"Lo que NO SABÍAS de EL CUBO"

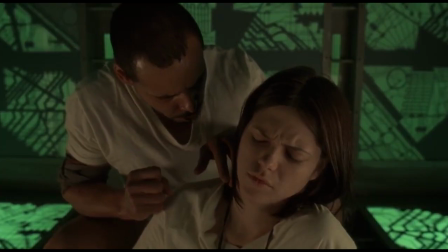El Cubo es una película de 1997 ópera prima de Vicenzo Natali,
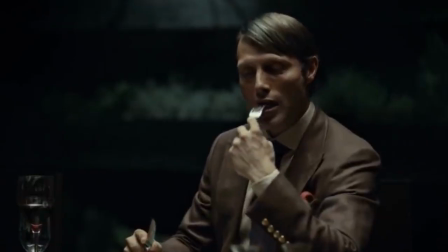director de series de televisión como The Strain, Hannibal y de la nueva película de Netflix In the Tall Grass.
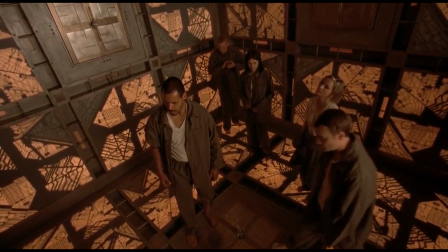La historia sigue un grupo de personas que se encuentran encerradas en una especie de prisión
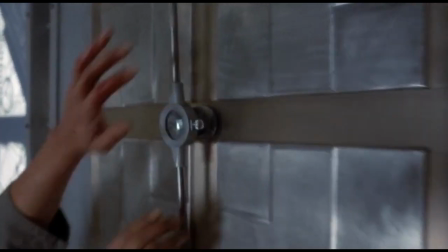cúbica y que al tratar de salir acceden a otra sala de características similares a la anterior,
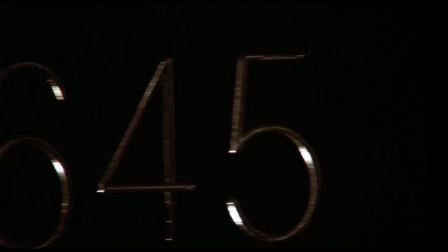pero algunas con trampas mortales. Si bien descubrimos una solución lógica, llega un momento en el que esta ya no funciona,
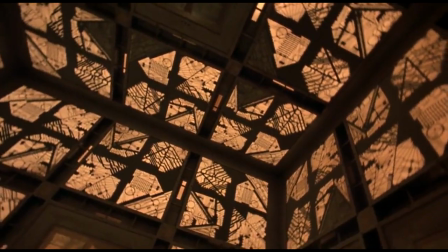llevando a los personajes a la desesperación y desatando el instinto de supervivencia.
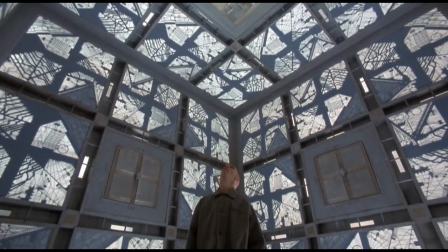Todas las alas tienen forma de cubo y desde un inicio, la creación, ubicación,
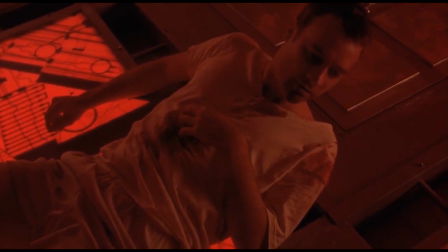objetivo e incluso el tiempo dentro del cubo es todo un misterio para los protagonistas y el espectador.
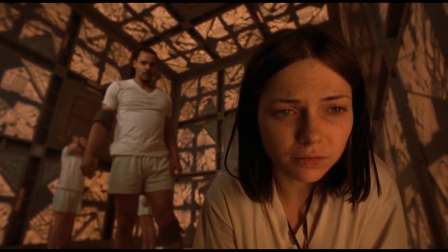El cubo fue un gran éxito por su originalidad dentro de las películas de género del siglo pasado.
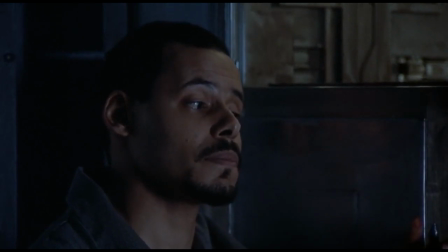convirtiéndose inmediatamente en película de culto.
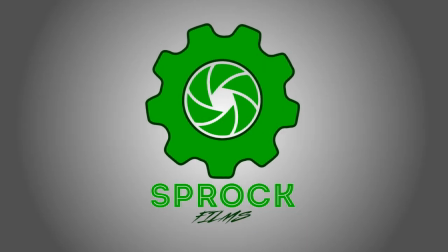Hoy en Sprox Films te presentamos 12 datos curiosos de El Cubo
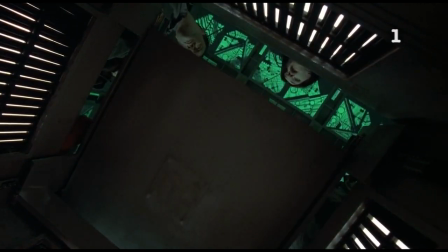El Cubo es un filtraje de varios trabajos.
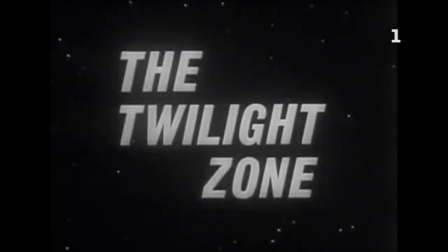Está basado directamente en un episodio de la dimensión desconocida llamado Cinco personajes en busca de una salida,
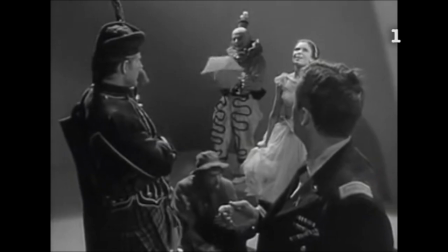en el que cinco personas se encuentran encerrados en un enorme cilindro metálico.
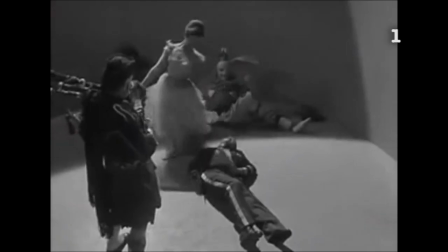Este episodio a su vez está basado en el relato de Depository de Marvin Petal.
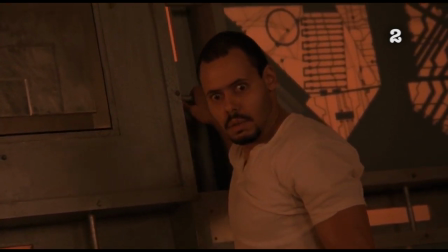Para conseguir financiamiento para la película, Vicenzo Natali hizo Elevator,
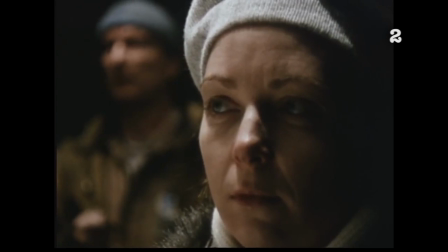un cortometraje que busca dar la idea de cómo sería el cubo y la acción principal se desarrolla en un elevador.
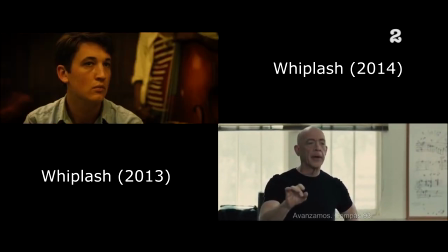Directores como Damien Chazelle también han hecho este tipo de prácticas para poder desarrollar sus proyectos, tal es el caso particular de Whiplash.
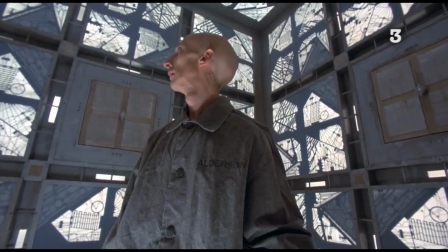Solo se usaron 350 mil dólares canadienses para llevarse a cabo, y lo único que se usó como set fue un cubo de 14 por 14 metros.
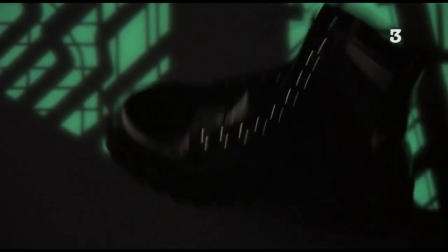Para hacer sentir que los personajes se trasladaban de un cubo a otro, solo se cambiaba la iluminación y el color de los paneles.
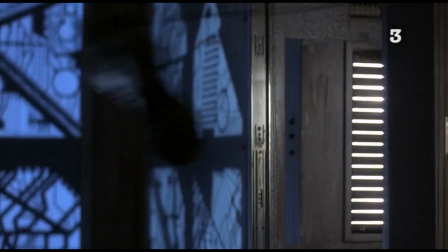Originalmente se iban a usar 6 colores, pero el presupuesto no dio para eso y se decidió por trabajar con 5 solamente.
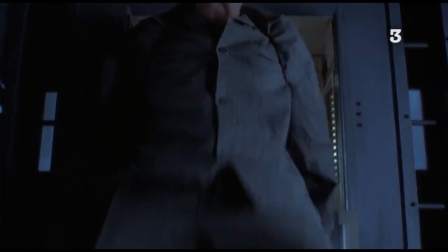Parte de un cubo sí se construyó, pero solo para dar la perspectiva de un cubo a otro.
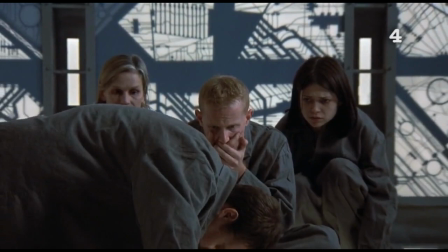Los nombres de los personajes hacen referencias a cárceles reales.
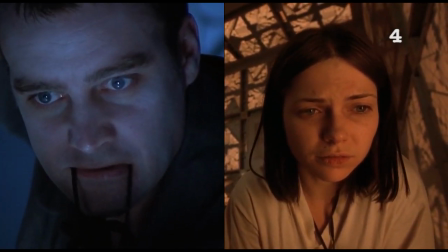El personaje de Lieben y el de Ward hacen en conjunto Liveworth, penitenciaría de Estados Unidos.
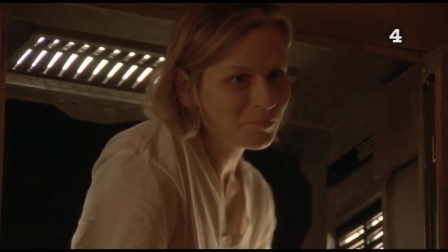Holloway es referente a una cárcel de mujeres en Londres.
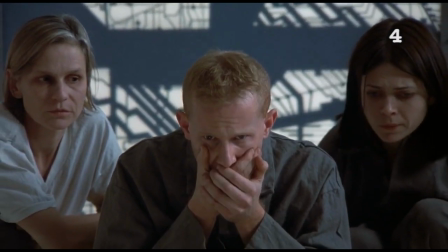Kazan, y no me estoy refiriendo al personaje de Shazam, sino en una prisión rusa que albergó en su momento a Lenin.
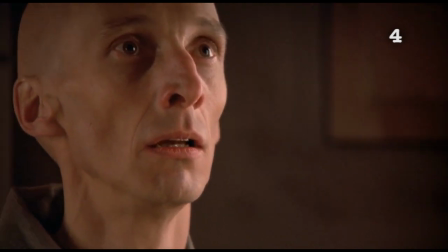Alderson se refiere a la prisión Federal Camp Alderson de Virginia.
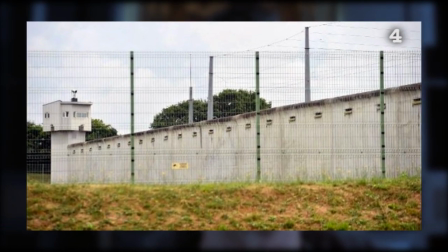Reigns es un centro penitenciario para mujeres en Francia y Quentin, y no, no es por homenaje a Quentin Tarantino,
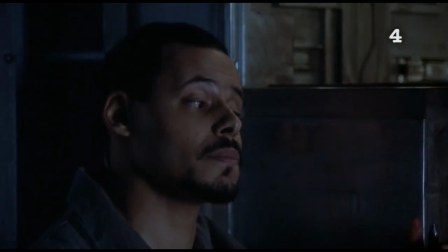esto es solo casualidad, es en realidad por la prisión estatal de San Quintín en California.
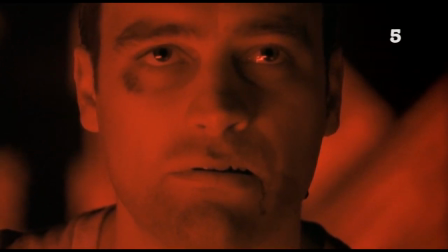Una de las cosas que más intrigaron a los fanáticos en su momento es el origen del cubo.
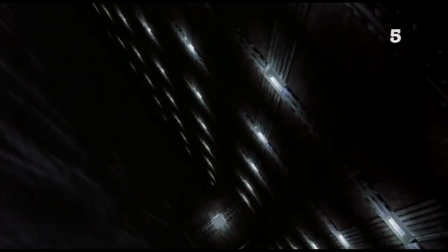En el guión se habían escrito escenas que explicaban que la naturaleza del cubo era extraterrestre,
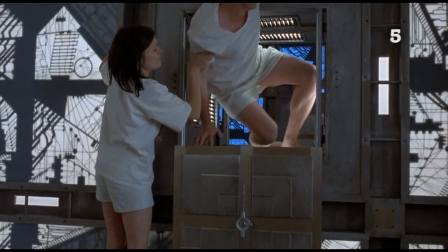pero finalmente se tomó la mejor decisión, la de no explicar el origen.
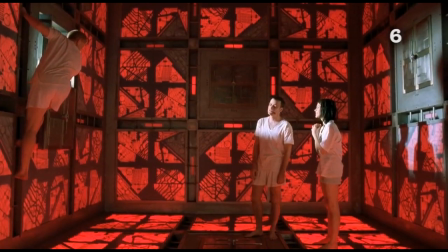Esta original película dio origen a otras dos que inevitablemente se esperaba que se realizaran.
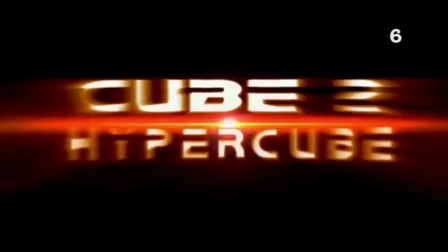Cubo 2, Hipercubo, dirigida por Andrzej Sekula,
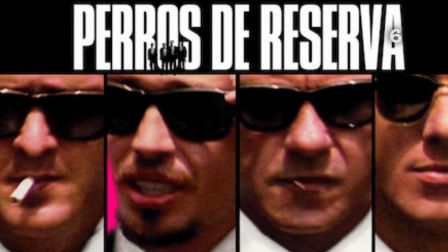director de fotografía de películas como Perros de Reserva, Pulp Fiction y American Psycho.
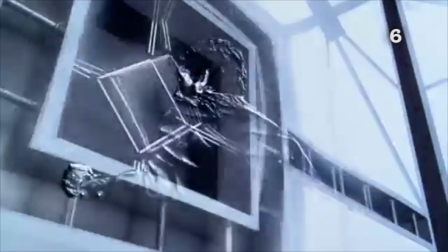Es una película muy apegada a la original, pero con un mayor uso de tecnología y del manejo del espacio y el tiempo.
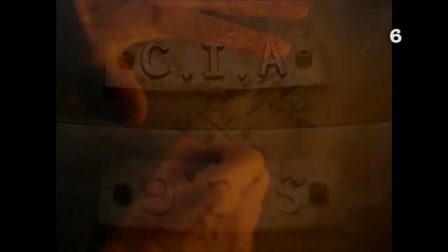En película que intenta mostrar el exterior y el objetivo del cubo
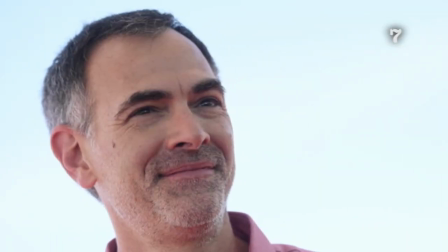se dice que vicenzo natali dirigió un cortometraje explicando la razón de ser del cubo desde afuera pero
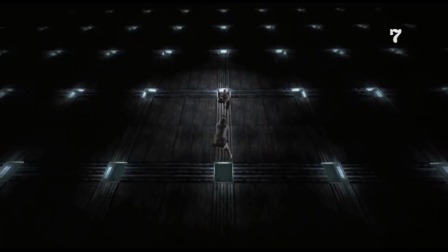finalmente destruyó todas las copias que tenía con la promesa de no revelar el secreto a los fans y destrozar sus ilusiones